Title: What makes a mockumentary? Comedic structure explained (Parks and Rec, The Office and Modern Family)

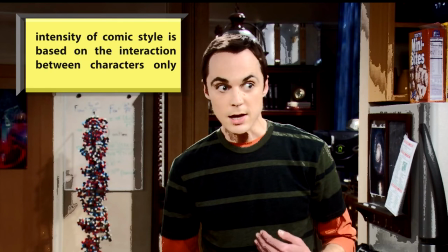[12:22] For a noble purpose, to spare me.
Camera is merely a tool used to show you what is happening.
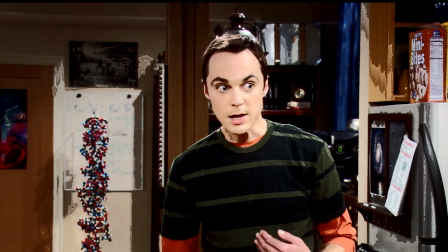[12:30]
In this situation, the comedy is derived from the absurdity of the situation existing between Sheldon and Leonard, and the fact that you as an external viewer have a more objective perspective and can fully appreciate what a ridiculous conversation it actually is.
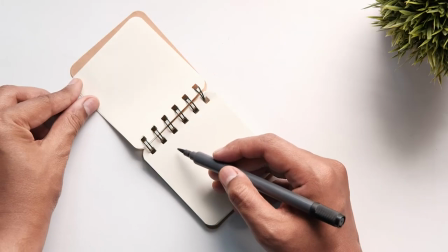[12:46]
Let us contrast this with a mockumentary.
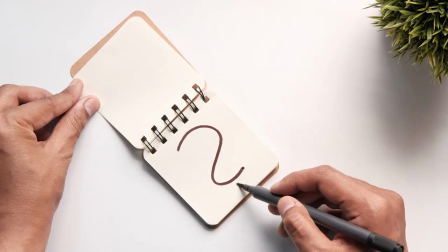[12:48]
A mockumentary introduces one more layer to the scene structure, what I'm going to call the fake behind the scenes.
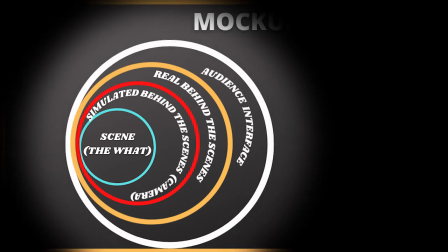[12:57]
You could say that the additional layer is in fact part of the layer one, the scene itself, the thing that is being filmed.
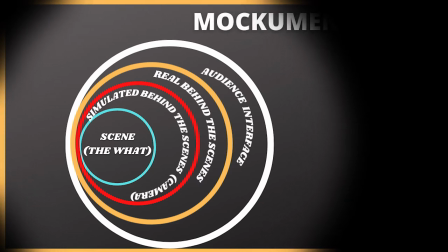[13:05]
But for the purpose of this video, we will distinguish it from the what.
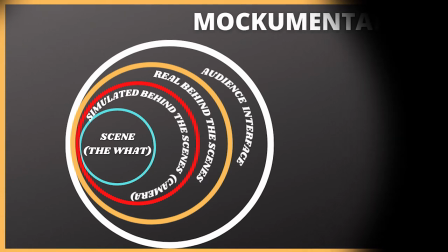[13:08]
Now, as a result of this additional layer, there is a much more rich and often a more intimate vibe to the scene you're watching.
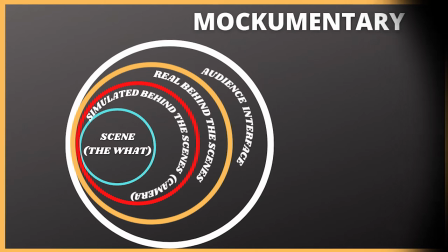[13:16]
You feel like the scene is more authentic. There's an additional interaction space between the character and the fake behind the scenes, the non-existing cameraman. Often we will see that a character is different when interviewed compared to when they are being filmed,
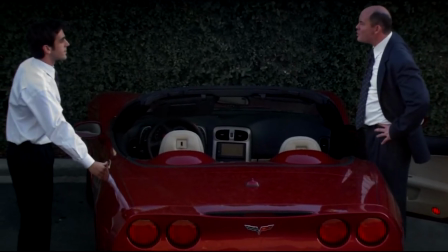[13:30]
meaning that there is a discrepancy between what they say and how they behave, where we get to see who they really are.
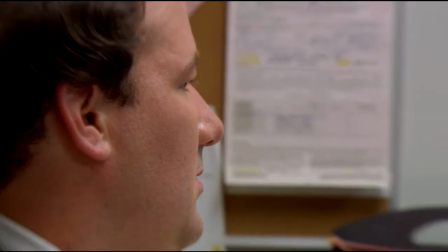[13:36]
And the additional layer of the fake behind the scenes, the invisible cameraman, is exactly how this effect is achieved.
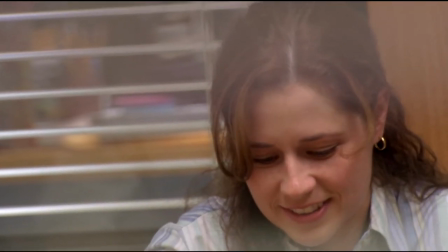[13:43]
So for comparison, let us take a quick look at a clip from Parks and Recreation to
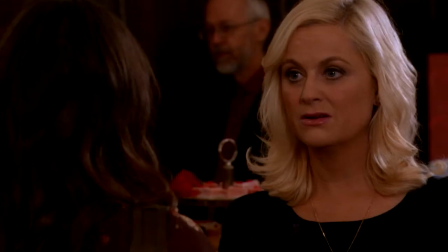[13:48]
understand how this additional layer is worked into the mockumentary structure and with what results.
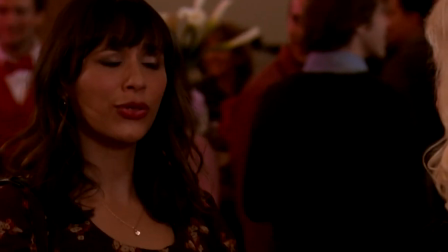[13:54]
So this short scene is one where Leslie follows her friend Anne out of Valentine's Day party.
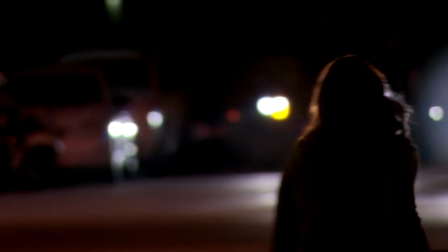[13:59] And Anne lied to me about this date. I mean, so many injustices.
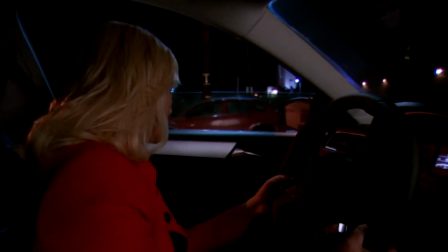[14:05] Anne would never do anything to piss you off, Leslie. You guys are such close friends. It's lame.
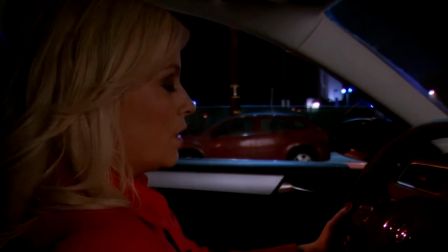[14:10] Just have a nice night with Ben and forget about this. Okay, fine. I will let it go for now.
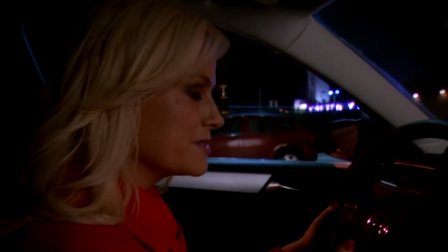[14:16] But I want you to know that I think there is some... Okay, she hung up on me.
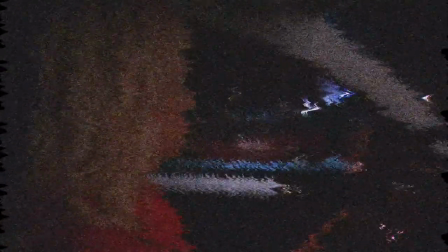[14:21]
We will now rewind this scene to see what makes it different from a traditional comedy show and why.
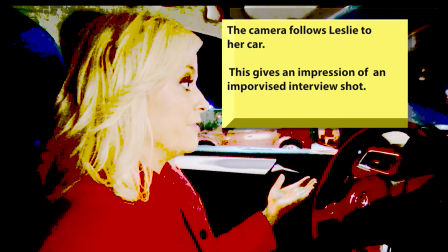[14:30]
The first thing to note is that the camera follows Leslie to her car. This is supposed to provide continuity of events, but also adds authenticity to our viewing experience. We are with the protagonist as and when the events are unfolding. This interview never stops.
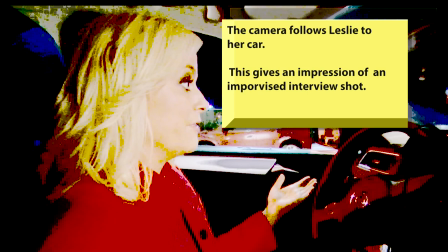[14:47]
The fake cameraman documents her evening all the way through. And Anne lied to me about this date.
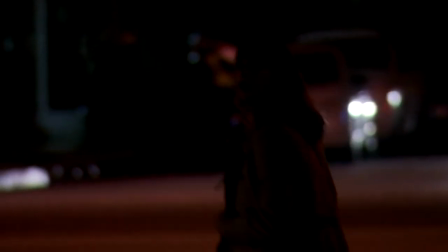[14:52] I mean, so injustices. Anne would never do.
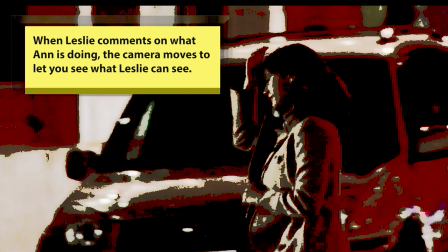[14:59]
Whenever Leslie speaks of somebody, the camera moves back and forth between her and the thing she's describing or ranting about. In this case, the camera shows us Anne walking to a restaurant. We see whatever Leslie sees, as in when she sees it. We switch between her perspective and the perspective of a non-existing cameraman.
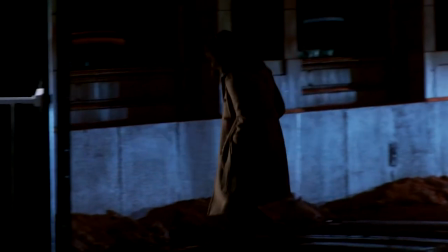[15:18] Do anything to piss you off, Leslie. You guys are such close friends. It's lame. Just have a nice night with Ben and forget about this.
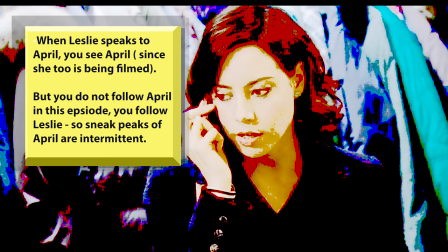[15:27]
This theme continues when Leslie speaks on the phone to April. There is presumably another camera following April, and the film immediately switches to show us a broader perspective, to show us what was happening elsewhere when Leslie was following Anne.
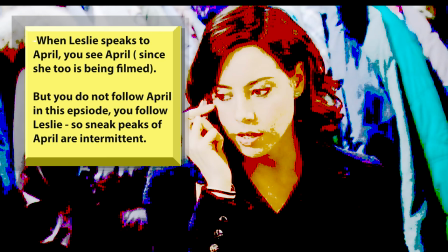[15:41]
But because this episode is focused mainly on Leslie, only the minimum necessary scenes to document the situation are provided to us.
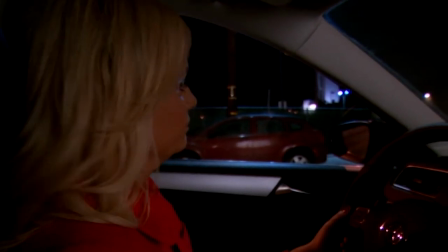[15:48] Okay, fine. I will let it go for now.
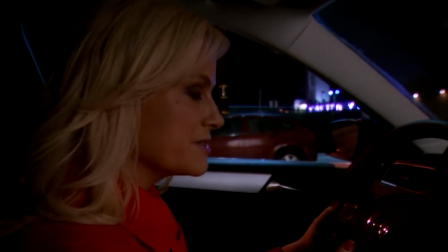[15:52] But I want you to know that I think there is Okay, she hung up on me.
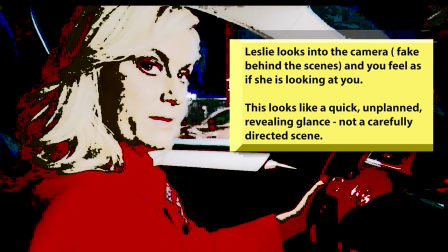[15:59]
Finally, the pinnacle of a mockumentary, a glance into the camera mentioned before. Very revealing glance into the camera lasts less than a second. Leslie interacts with the simulated behind-the-scenes layer,
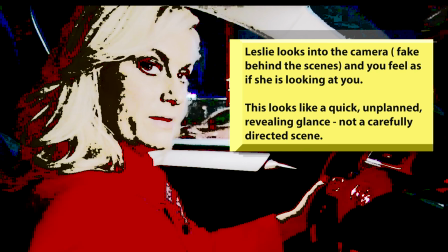[16:11]
and in this moment she exposes something about herself that we would not be able to see in person but can grasp from this sneak peek into her private life.
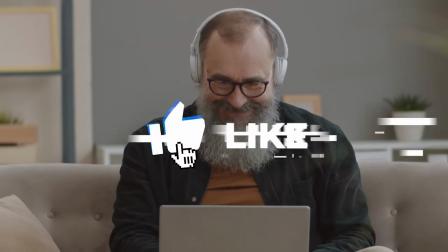[16:22]
This is part 3 of Comedy Dissected, where we take a deep dive into what makes a series or a character funny.
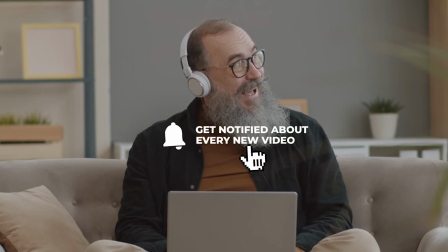[16:28]
If you want to suggest a show or a favorite character, drop a line below.